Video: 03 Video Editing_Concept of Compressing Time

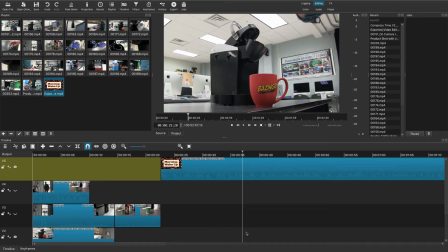(0:01)
We're going to continue editing the coffee scene, but before we do, I wanted to introduce a very important key concept in editing, and that's called compressing time. And compressing time is something you see in every single film,
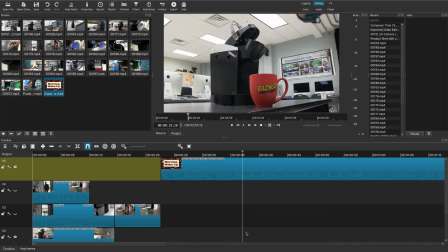(0:15)
because keep in mind a film lasts maybe 2 hours if it's a long film, and really it might happen over days, weeks, and months. Or it may happen just within a day, but still it's only 2 hours long.
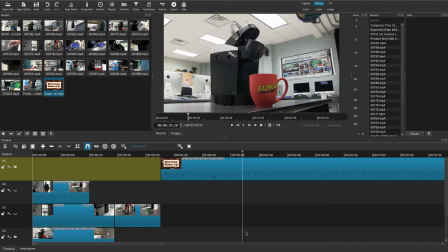(0:27)
So how do they do that? They compress the time. What they do is they shorten the time it takes to do things, and they do it in the editing process. And that's what we're going to be doing in this video. It should be transparent to the viewer, so you probably haven't even noticed yet that we've been doing it through our editing.
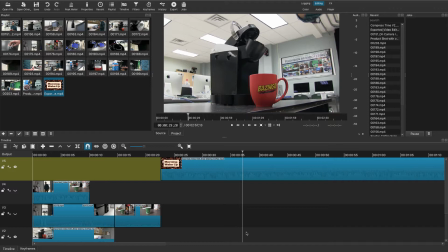(0:45)
We've only done a few clips so far, but we have done a little compressing time. Okay, so what is compressing time? It's basically shortening things down so you're only including the important visuals of the story.
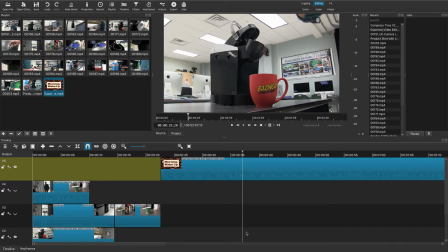(1:00)
So we get rid of all the other stuff. So imagine you're walking to school and you meet up with friends and then you go to school. That might take 15 minutes. Nobody's going to want to watch you walk to school for 15 minutes. So what we would do is show you leave the house perhaps, meet up with your friends along the route,
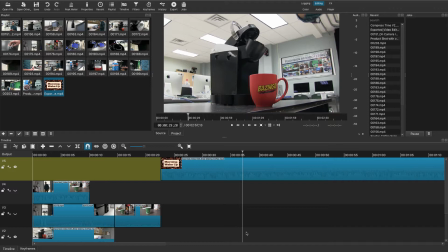(1:18)
have a short little discussion perhaps, and then we'd see you arrive at the school. That might take, instead of 15 minutes, it might take 30 seconds. We've really compressed the time, and what's the point is to make the story more visually interesting and shorter for the viewer.
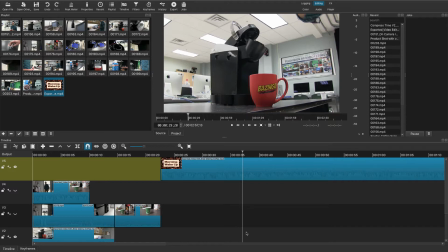(1:35)
And again, your viewer will accept the fact that I didn't have to see you walk the entire 15 minutes to get to school. I accepted the fact you left, you met your friends, and you arrived. And our brain has been conditioned to understand that. It's just like when we shoot shot sizes.
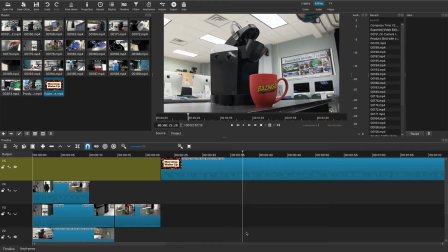(1:53)
If I shoot a medium shot of somebody at the waist, I know they still have a body below. My brain has been trained to understand visually, oh, there's more person there, but I don't think about it. I accept what I'm seeing. It's the same thing for compressing time. So let's look at the example here.
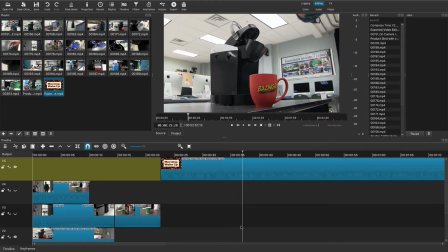(2:11)
I've sort of cut up the coffee sequence video. What I've done is I've taken the edited version here, and what you're going to see is how long it takes to get from taking off the water tank and then getting to the sink.
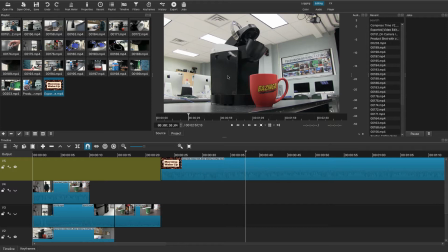(2:29)
How long should it take? 8 to 10 seconds maybe. How long does it take? Let's play the original. I'm going to take it back just a bit where he takes the water tank off.
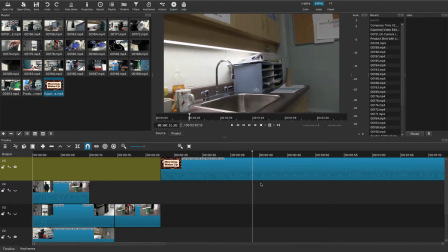(2:39)
Okay, so he takes the water tank off and he arrives at the sink in literally a second.
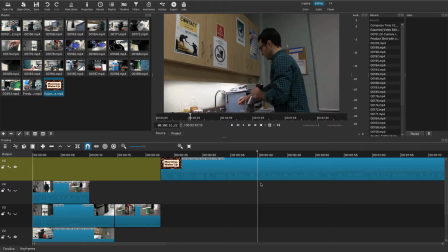(2:45)
We've probably cut 8 seconds out of his journey from the coffee machine to the sink. We don't need to see him walk to the sink. We've compressed time. We've shortened the video, and I would argue we've also made it more interesting for the viewer. We've made it watchable. I don't want to watch Mr. Elsey walking to the sink.
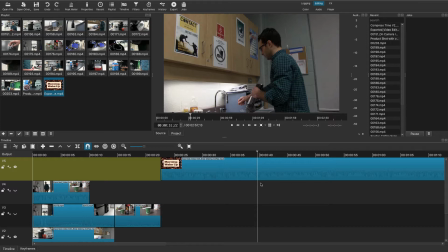(3:05)
Not interesting, not part of the story. And I did it through editing and shooting. So first we shot it so that we've transitioned to the sink. There it is.
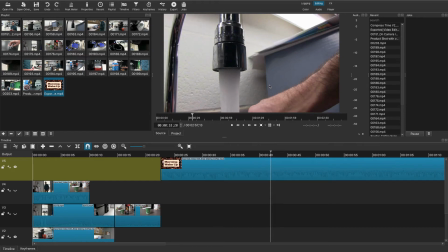(3:15)
And then he walks into the frame, and then he pours the water,
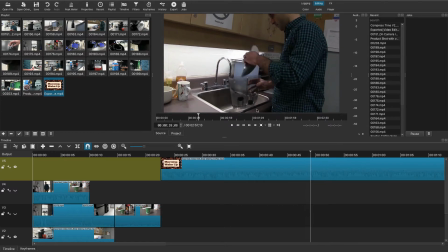(3:21)
and he's done pouring water, and he leaves.
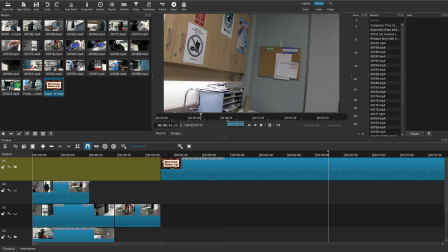(3:25)
That whole little sequence of him arriving to the sink, pouring the water, and leaving is 11 seconds. That's it, 11 seconds. Now, let me show you what it would look like if we went down.
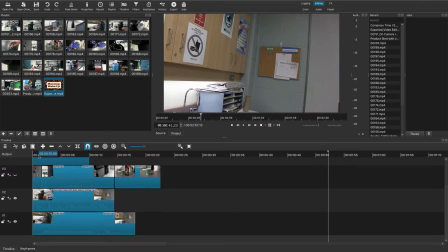(3:39)
I'm going to just ignore these two top tracks for a minute. That's another example. So here's an example here.
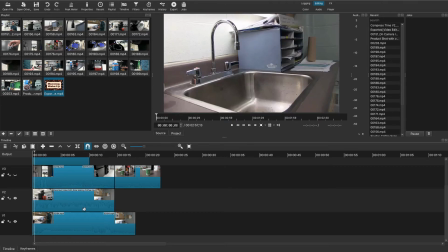(3:45)
Here's the visual. So again, he's arriving.
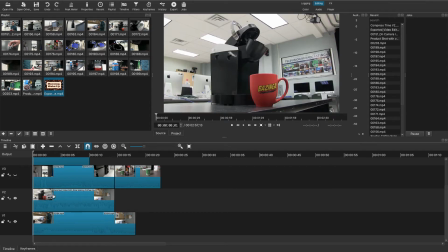(3:49)
I've taken just that portion of the clip, I've trimmed it off, and I've put it in my timeline. Okay, so again, he's at the sink.
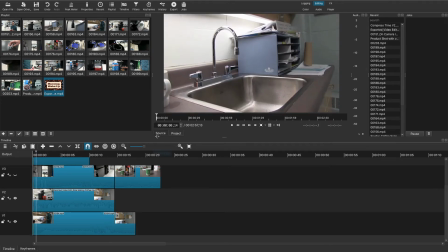(3:58)
How long does that whole sink segment take? Well, I'm at the start of the timeline. Watch your time code up here, frames.
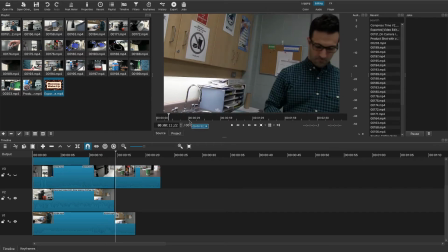(4:15)
Let him fill the tank, and he leaves. So it takes about 11 and a half seconds.
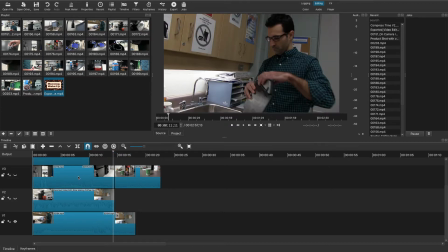(4:21)
Okay? Now, if I were to play that entire sequence in one shot,
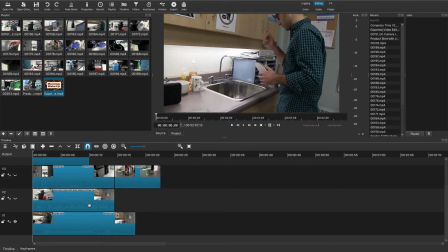(4:28)
the wider shot, the medium shot of Elsey, and not do any editing at all, it's going to take longer. You can see it here in the timeline.
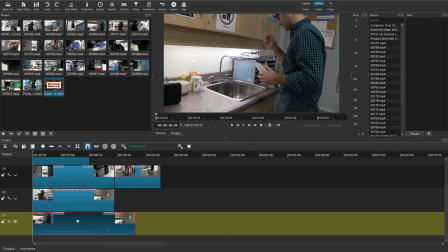(4:36)
This is the edited version, and this is the actual one shot, one medium shot of Elsey doing the whole process and leaving. And you can see, looking at the timeline, that the edited version here is shorter than the one-shot deal. Okay, now,
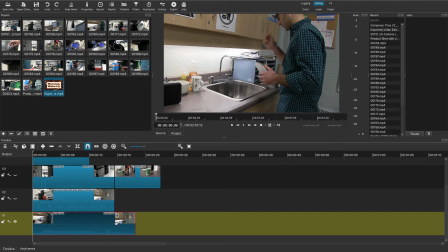(4:55)
It may not look like a big difference, but you're going to see two things. Number one, it's shorter, more interesting likely. I don't need to see the whole tank filled with water. Second, I've used 2 or 3 shots to tell that little mini story to make it more visually interesting for our viewer.
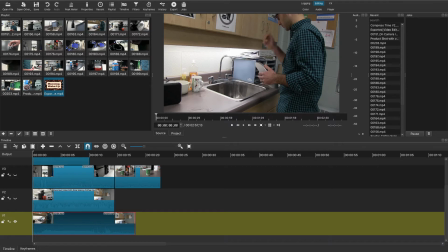(5:15)
So I'm going to play first the whole shot, just like you see it here, of Mr. Elsey coming into the shot, filling the tank. We're going to watch it all the way through, and then he leaves. Let me take it right back here.
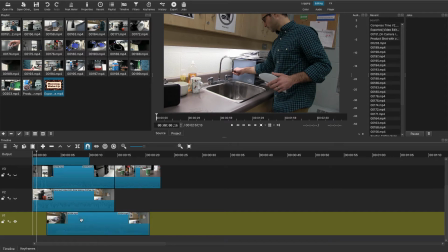Get my play bar right back to the start. Okay, so I guess I don't have the shot of when he enters the frame.
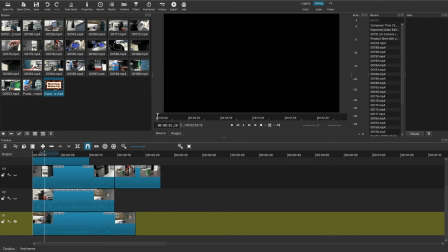(5:44)
No, that's the start of the clip. So that's fine. So it would even be slightly longer.
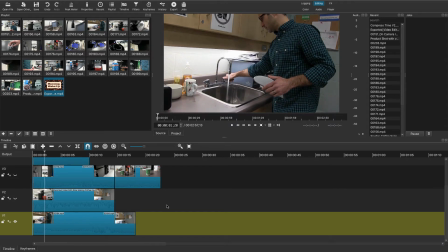(5:50)
He would walk into the frame and then turn on the tap, fill the tank entirely,
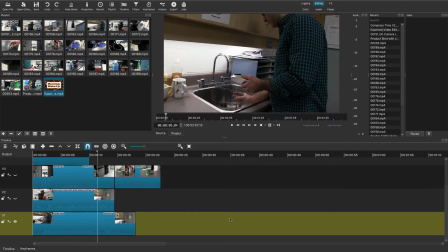(5:57)
or half, whatever we decide, turns off the tap, puts on the lid, and leaves.
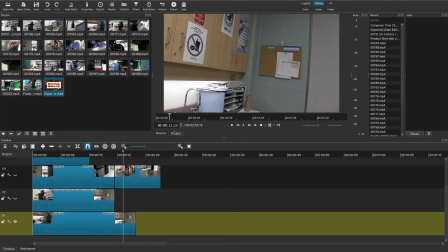(6:05)
Okay, so that's about 12.5 seconds. So it's longer. Not only is it about a second longer, which isn't a huge deal in compressing time, a second, but also it's kind of boring.
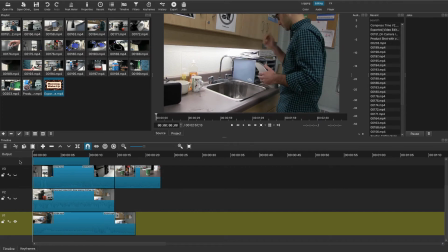(6:17)
So again, I'm going to play it, and you're going to see that it's just one shot. Okay, imagine Mr. Elsey walks into frame. We don't have that because we didn't shoot it like that. Okay, look, one shot, turns on the tap.
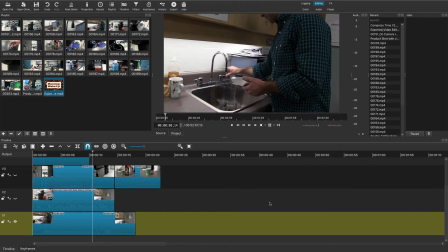(6:31)
Watch it fill, boring, boring, boring, boring, boring. Turns it off, caps it up, and leaves.
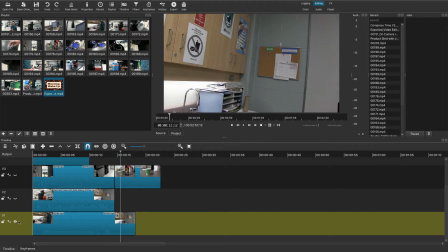(6:39)
Okay, so it's only about a second we trimmed off, but let me turn off the raw footage and go to the edited version.
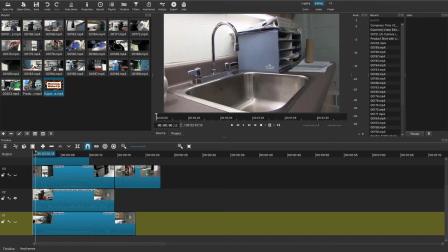(6:47)
This is the edited version, which is a second shorter, so we've compressed a bit of time, but also we've done it through adding different visuals. So this time we're starting on a shot of the sink, just to give us a visual transition from the coffee maker to the sink.
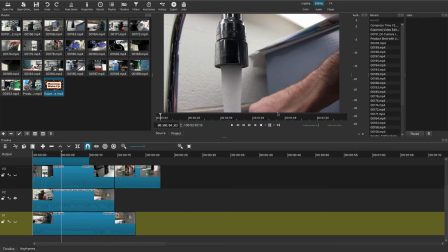(7:06)
And Mr. Elsey walks into the shot. We see a close-up, extreme close-up of him turning on the tap.
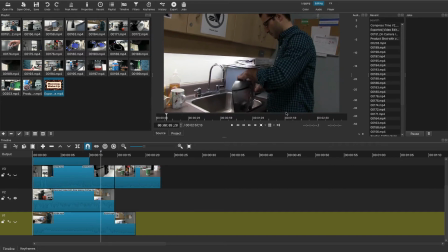(7:13)
He shuts it off, puts on the lid, and leaves.
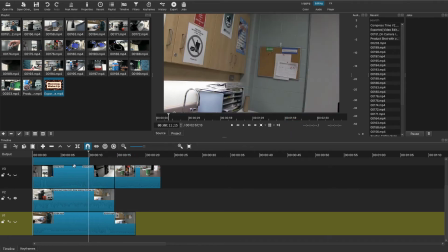(7:17)
It's visually more interesting, and also we don't have to sit there and watch the water tank fill.
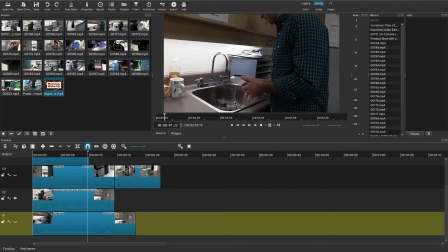(7:24)
See, we've compressed time. It's already sort of filled sooner.
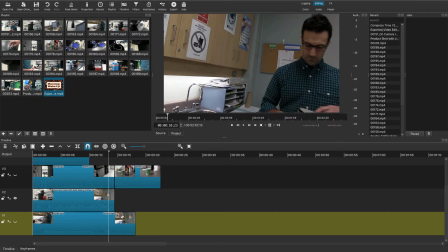(7:30)
Okay, so we've cut off about a second of the visuals there. And we've done it by cutting to a second shot,
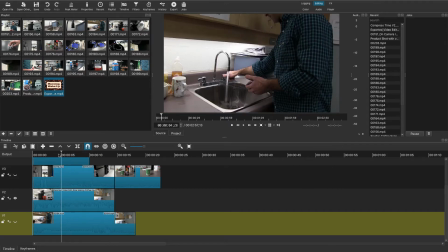(7:39)
which is an extreme close-up of the water right there filling.
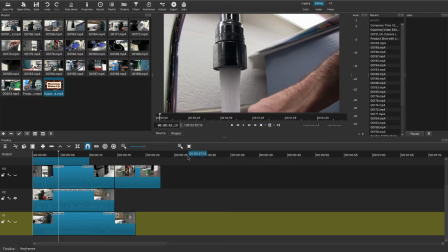(7:44)
So you need to use different shots in order to compress the time so we don't get what are jump cuts. Okay, so that's compressing time, shortening the scene, or even just a sequence in the scene, just 2 or 3 shots maybe, to shorten those shots and also make it more visually interesting.
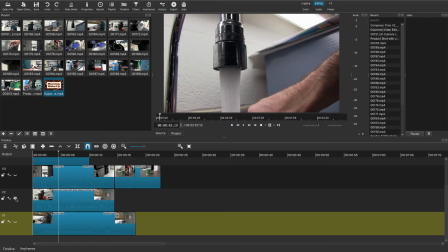(8:04)
Let me look at another example here for you.
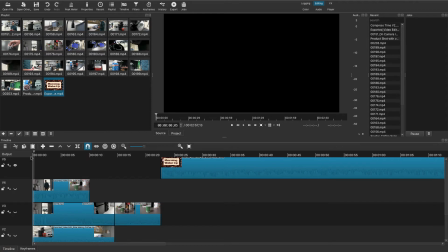(8:07)
Okay, so up here on these other 2 tracks, you're going to come across a portion of the video where Mr. Elsey leaves the coffee.